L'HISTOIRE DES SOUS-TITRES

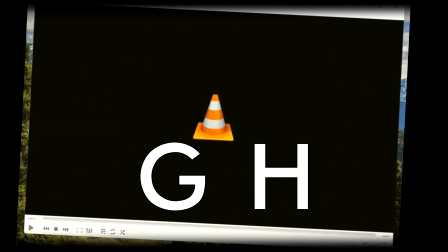[16:32]
Eh bien en appuyant sur les touches G et H, il vous est possible de décaler les sous-titres de quelques millisecondes. Même si ça prouve pas le contenu pirate, hein. Sauf si c'est pour regarder des bouses genre Spider-Man No Way Home.
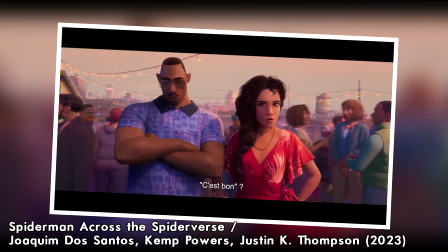[16:42]
N'oublions pas non plus les versions des films doublés en français, mais avec des sous-titres qui semblent ne pas correspondre à la voix.
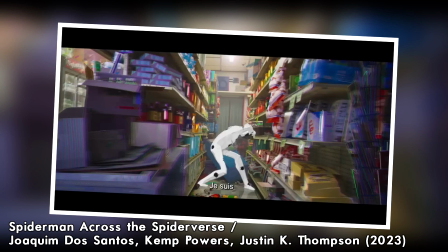[16:47]
Si vous avez déjà remarqué ce genre de choses, notamment avec les sous-titres pour Malentendant, et bien c'est dû au fait que le doublage doit faire face à un problème d'auto plus compliqué,
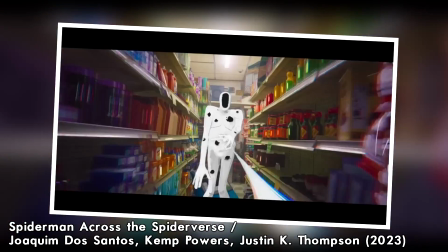[16:54]
la synchronisation labiale. La voix des comédiens doit correspondre au maximum au mouvement de la bouche des personnages apparaissant à l'écran.
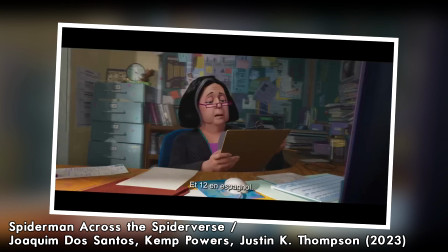[17:00]
Ce qui entraîne en toute logique des compromis entre le sens du texte original et le texte dit à haute voix par les comédiens de doublage. Et les sous-titres, eux, ne sont presque jamais calqués sur les versions doublées des films, mais sur la version originale.
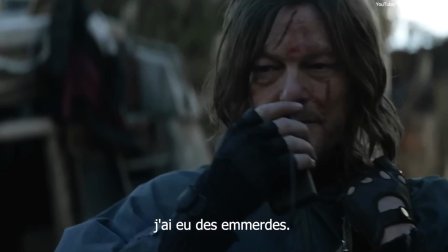[17:11]
Ce qui fait que les sous-titres, qui eux n'ont aucune obligation de synchronisation labiale, seront souvent plus proches du texte original.
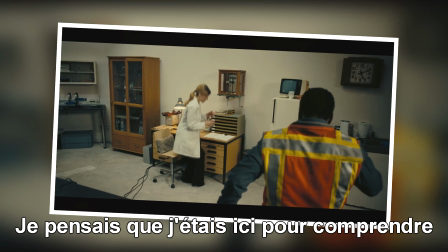[17:17] Je croyais être ici pour savoir ce que nous faisons. Vous n'êtes pas ici pour savoir le quoi, mais le comment.
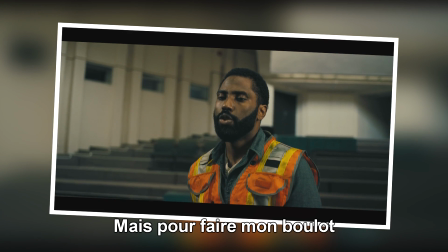[17:23] Le quoi, c'est votre rayon à vous, et donc pas mes affaires. Sauf que pour faire mon boulot, je dois avoir au moins une petite idée de ce qui nous menace.
Et on serait alors en droit de se demander, c'est quoi la meilleure manière de réaliser un film quand on parle pas la langue d'origine ?
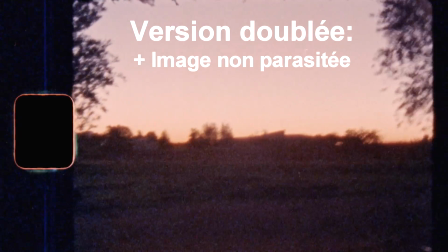[17:37]
Est-ce la version doublée, puisque celle-ci nous permet de profiter pleinement de l'image composée et réfléchie, créée par l'équipe de production d'un film, mais dans le sens du texte sera plus éloignée de la version originale ?
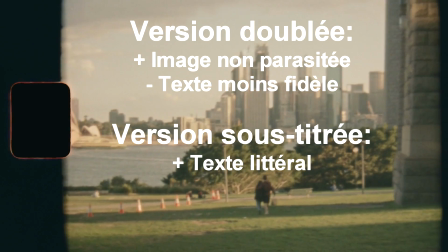[17:46]
Ou plutôt la version sous-titrée, qui nous permet d'avoir accès à un texte très proche du texte original, mais qui nous obligera à jongler entre le bas de l'écran et l'image,
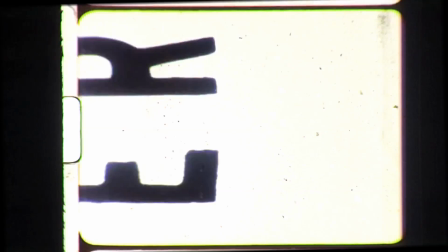[17:54]
nous faisant peut-être perdre des informations importantes. Bien, vous me voyez venir, hein ? La bonne solution, c'est celle qui vous convient. Dans mon cas à moi, de préférence, j'essaie de regarder le plus possible de séries et de films en version originale. Mais il y a certaines œuvres, notamment celles avec lesquelles j'ai grandi, qui me sont aujourd'hui impossibles à regarder dans une autre version que la version française, notamment le plus grand film de tous les temps,
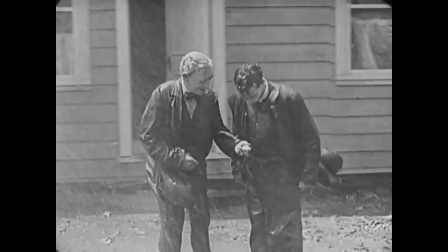[18:21]
ou Friends. L'histoire des sous-titres pourrait sembler être un détail.
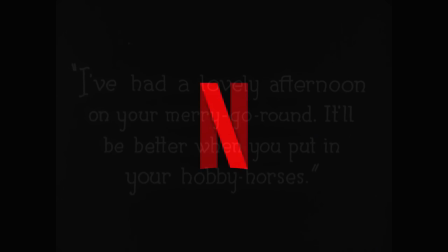[18:25]
Mais mine de rien, à l'heure de l'accès quasi instantané des œuvres cinématographiques, ceux-ci font aujourd'hui partie intégrante de notre quotidien.
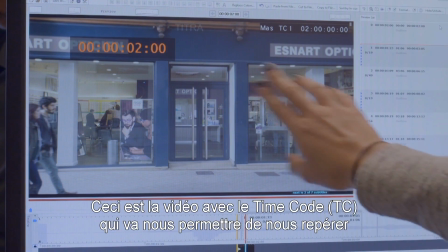[18:32]
Étudier pourquoi les sous-titres ont telle forme et qui travaillent dans ce métier de l'ombre, c'est quelque chose d'important pour comprendre pourquoi ces textes qui apparaissent dans nos images sont conçus de telle manière.
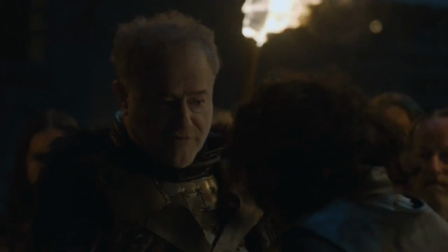[18:41]
Pourquoi certaines anomalies se glissent de temps à autre. Et pourquoi on peut parfois considérer que le doublage et les sous-titres sont des némésis alors qu'ils ne font que se compléter.
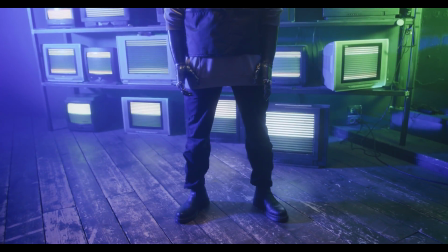[18:48]
On a beaucoup parlé cinéma dans cette vidéo. Mais n'oublions pas que les sous-titres concernent l'entier de la programmation audiovisuelle.
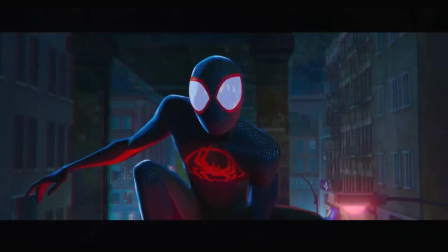[18:54]
Et ça n'a jamais été aussi vrai qu'aujourd'hui. Les sous-titres ont ce côté accrocheur qui fait que notre regard ne parvient pas à s'en détourner.
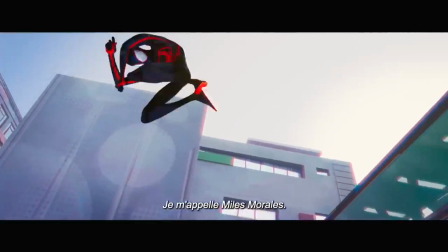[19:00]
Alors c'est la meilleure manière d'attraper un téléspectateur distrait, notamment sur les réseaux sociaux. Et voilà que les bandes annonces minuscules explosent la taille de leurs sous-titres.
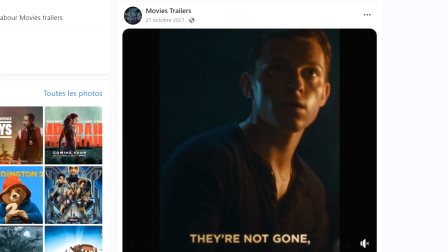[19:07]
Même chose pour les short, reel, tiktok et stories. Même du côté de combini et bruts d'ailleurs, qui en ont fait un peu leur marque de fabrique. Les sous-titres n'ont jamais été aussi présents qu'aujourd'hui, au cinéma ou ailleurs. Et c'est au travers de cette longue histoire qu'on peut comprendre pourquoi ils sont ainsi aujourd'hui et quelle est leur future évolution probable. D'ailleurs, à votre avis, à quoi ressembleront les sous-titres à l'avenir ? Bien, merci à toutes et à tous d'avoir suivi cette vidéo jusqu'ici. Si elle vous a plu, n'hésitez pas à la pouce-bluiser, à la partager, à la commenter ou à vous abonner. Et si vous avez des ajustements à faire au niveau de ce que j'ai dit, n'hésitez pas à le faire en commentaire. Comme vous le savez, j'essaie de répondre plus ou moins à tout le monde. J'espère que ce long dossier vous aura plu, et j'espère que j'aurai réussi à rendre ce sujet particulier aussi intéressant que possible. Et dans tous les cas, on se retrouve tout bientôt pour de nouvelles aventures cinématographiques. C'était Projet Ventilo. A bientôt, et merci de m'avoir écouté.